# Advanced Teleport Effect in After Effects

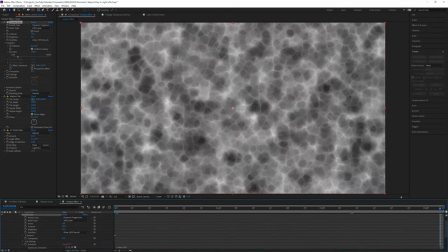4:11 Then head into the transform settings and animate the offset turbulence however you like over time by keyframing it at the beginning and the end of your composition.
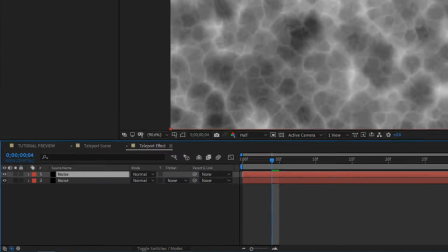4:22 Then duplicate this layer and play with the transform scale.
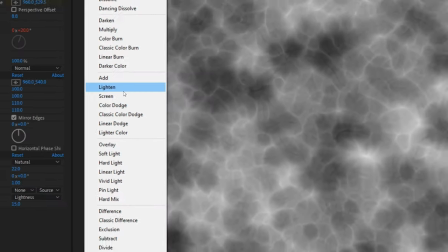4:25 And once you're satisfied, you can also change this layer's blending mode to a screen or a lighten and adjust the time evolution
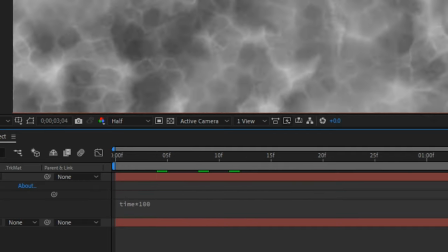4:32 expression a little bit to create a variation layer on top of it if you're into that to give it a little bit more detail. You can keep repeating this process as many times as you want to really make it complex.
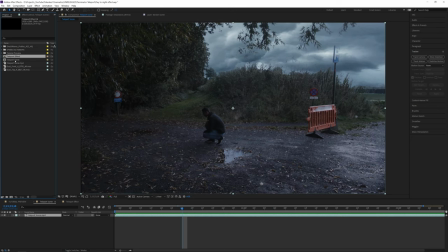4:45 Next, go back to your original composition and bring in that composition that we just created.
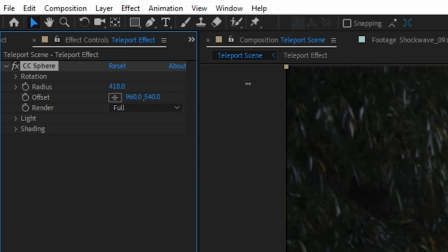4:50 Add a CC sphere effect and increase the radius to your preferences. Then alt-click on the rotation Y and also add a time expression.
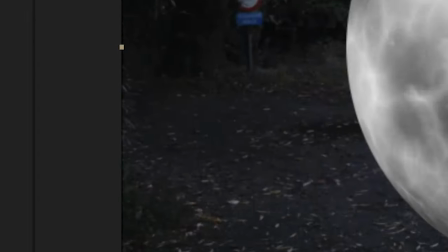4:58 Same for the X, just to get some animation going.
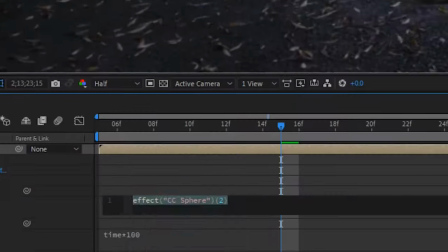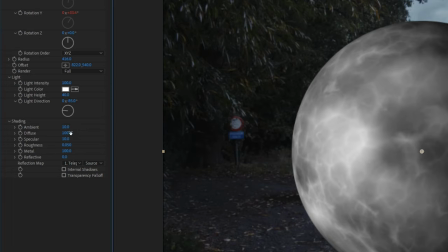5:07 Next, head over to the Shading tab and increase the Ambient to 100 and the Diffuse to 0.
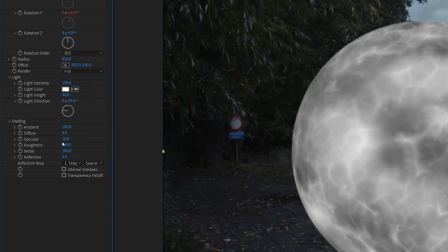5:13 The Specular will set to 0 and just play around with the settings until you like it.
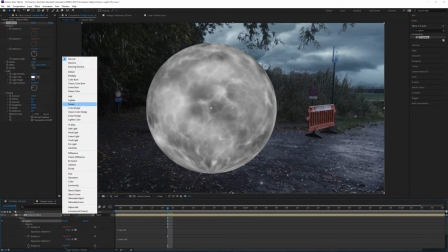5:18 Next, change the Blending Mode to Screen for this layer, and now we'll add a CC Glass effect. This is going to add a little bit of a liquid look to our entire sphere, which is what I'm going for.
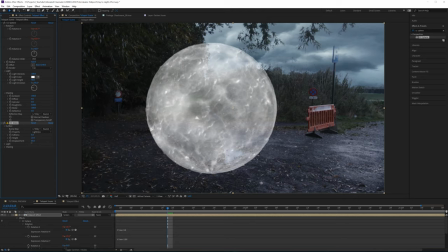5:33 And play around with the settings, I found myself lowering the softness, changing the light direction and height.
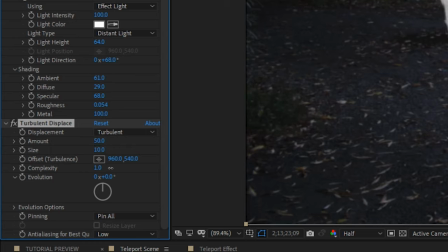5:39 And then next I'm going to add a turbulence displacement effect and then lower the size quite a lot and also animate the evolution by alt-clicking on the stopwatch and writing the time expression.
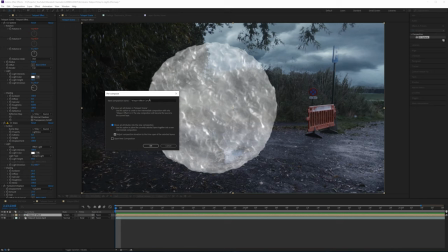5:50 Then I'll pre-compose the entire sphere effect and move all the attributes into the new composition. Change the blending mode again to screen and then mask out the bottom part, then set it to subtract and feather it a little bit so it looks like it's sitting on the floor.
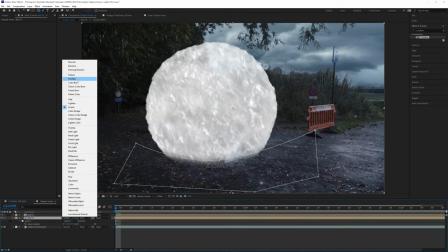6:08 Next, duplicate the ball composition and change blending mode to normal and make sure that it sits behind the original ball.
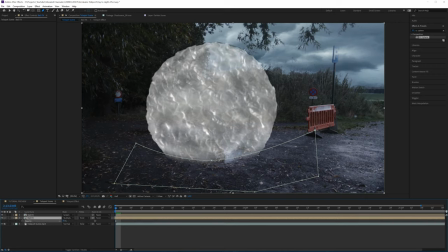6:14 Make it a little bit smaller and lower its opacity. This is to make the ball more visible.
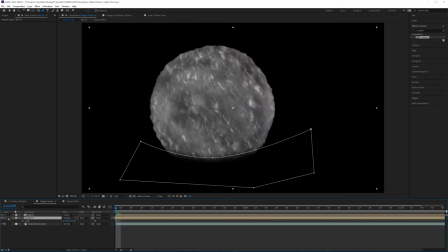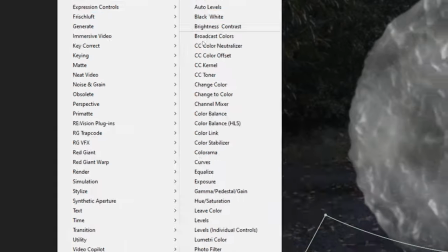6:27 Add a tint effect to this ball and change both colors to a variation of blue.
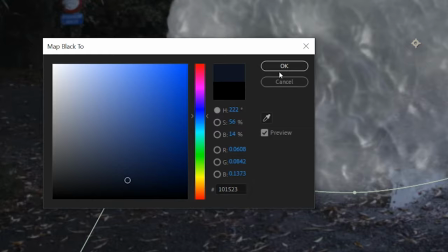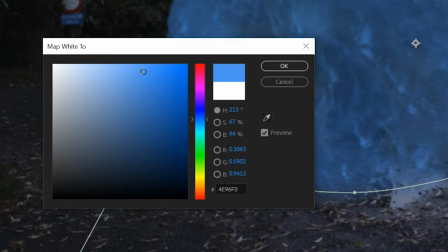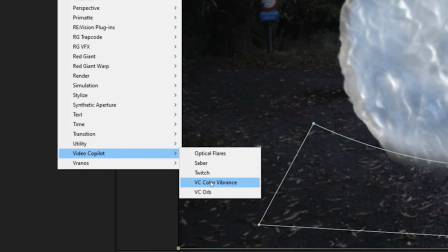6:43 Next, for the first top ball, add the Video Copilot VC Color Vibrance effect, which is a free plugin from Video Copilot. I will put a link in the description below so you can go ahead and download that if you haven't already.
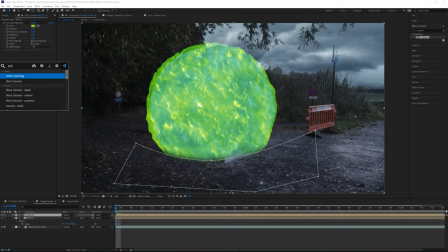6:54 It's completely for free and it's super powerful. I use it tons of times, so you'll find yourself using it in different projects as well.
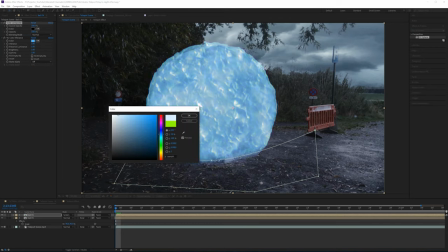7:01 Now change the vibrance color to blue and play around with the settings a little bit. I'm also going to add a channel blur effect to blur the alpha a bit.
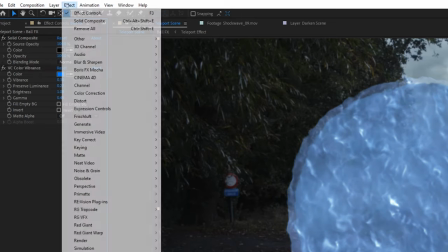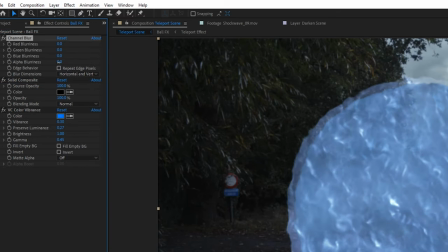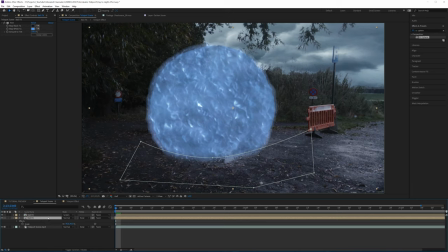7:25 So the edges of the ball become a little bit softer and we kind of integrate it a little bit more into our scene.
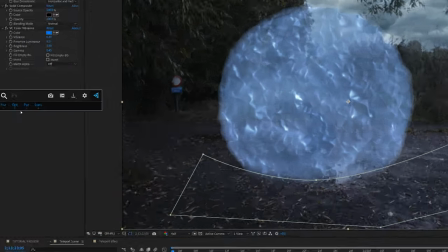7:31 Just make sure that you put the effect before all the other effects. And then next, apply the Perfect Glow preset, which you can also find on our website for free. It's a really cool preset for glows. It really just kind of pops your glows and just look a lot better than the original glow that comes within Adobe After Effects. I will also put a link in the description below.
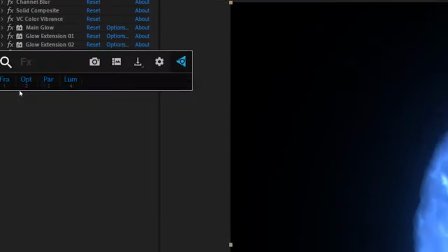7:51 Play around with the settings until you have some kind of nice glows, and then add another CC vector blur on the entire effect and then also put it above everything.
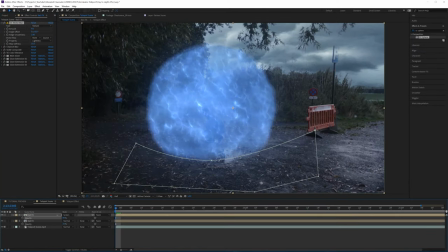8:00 Increase it a little bit and that will make everything look a little bit more liquidy, so that's exactly what we're going for, that kind of water type look. And by applying the CC vector blur, you kind of get those wavy kind of liquid form shapes, whatever, but it looks cool and that's most important.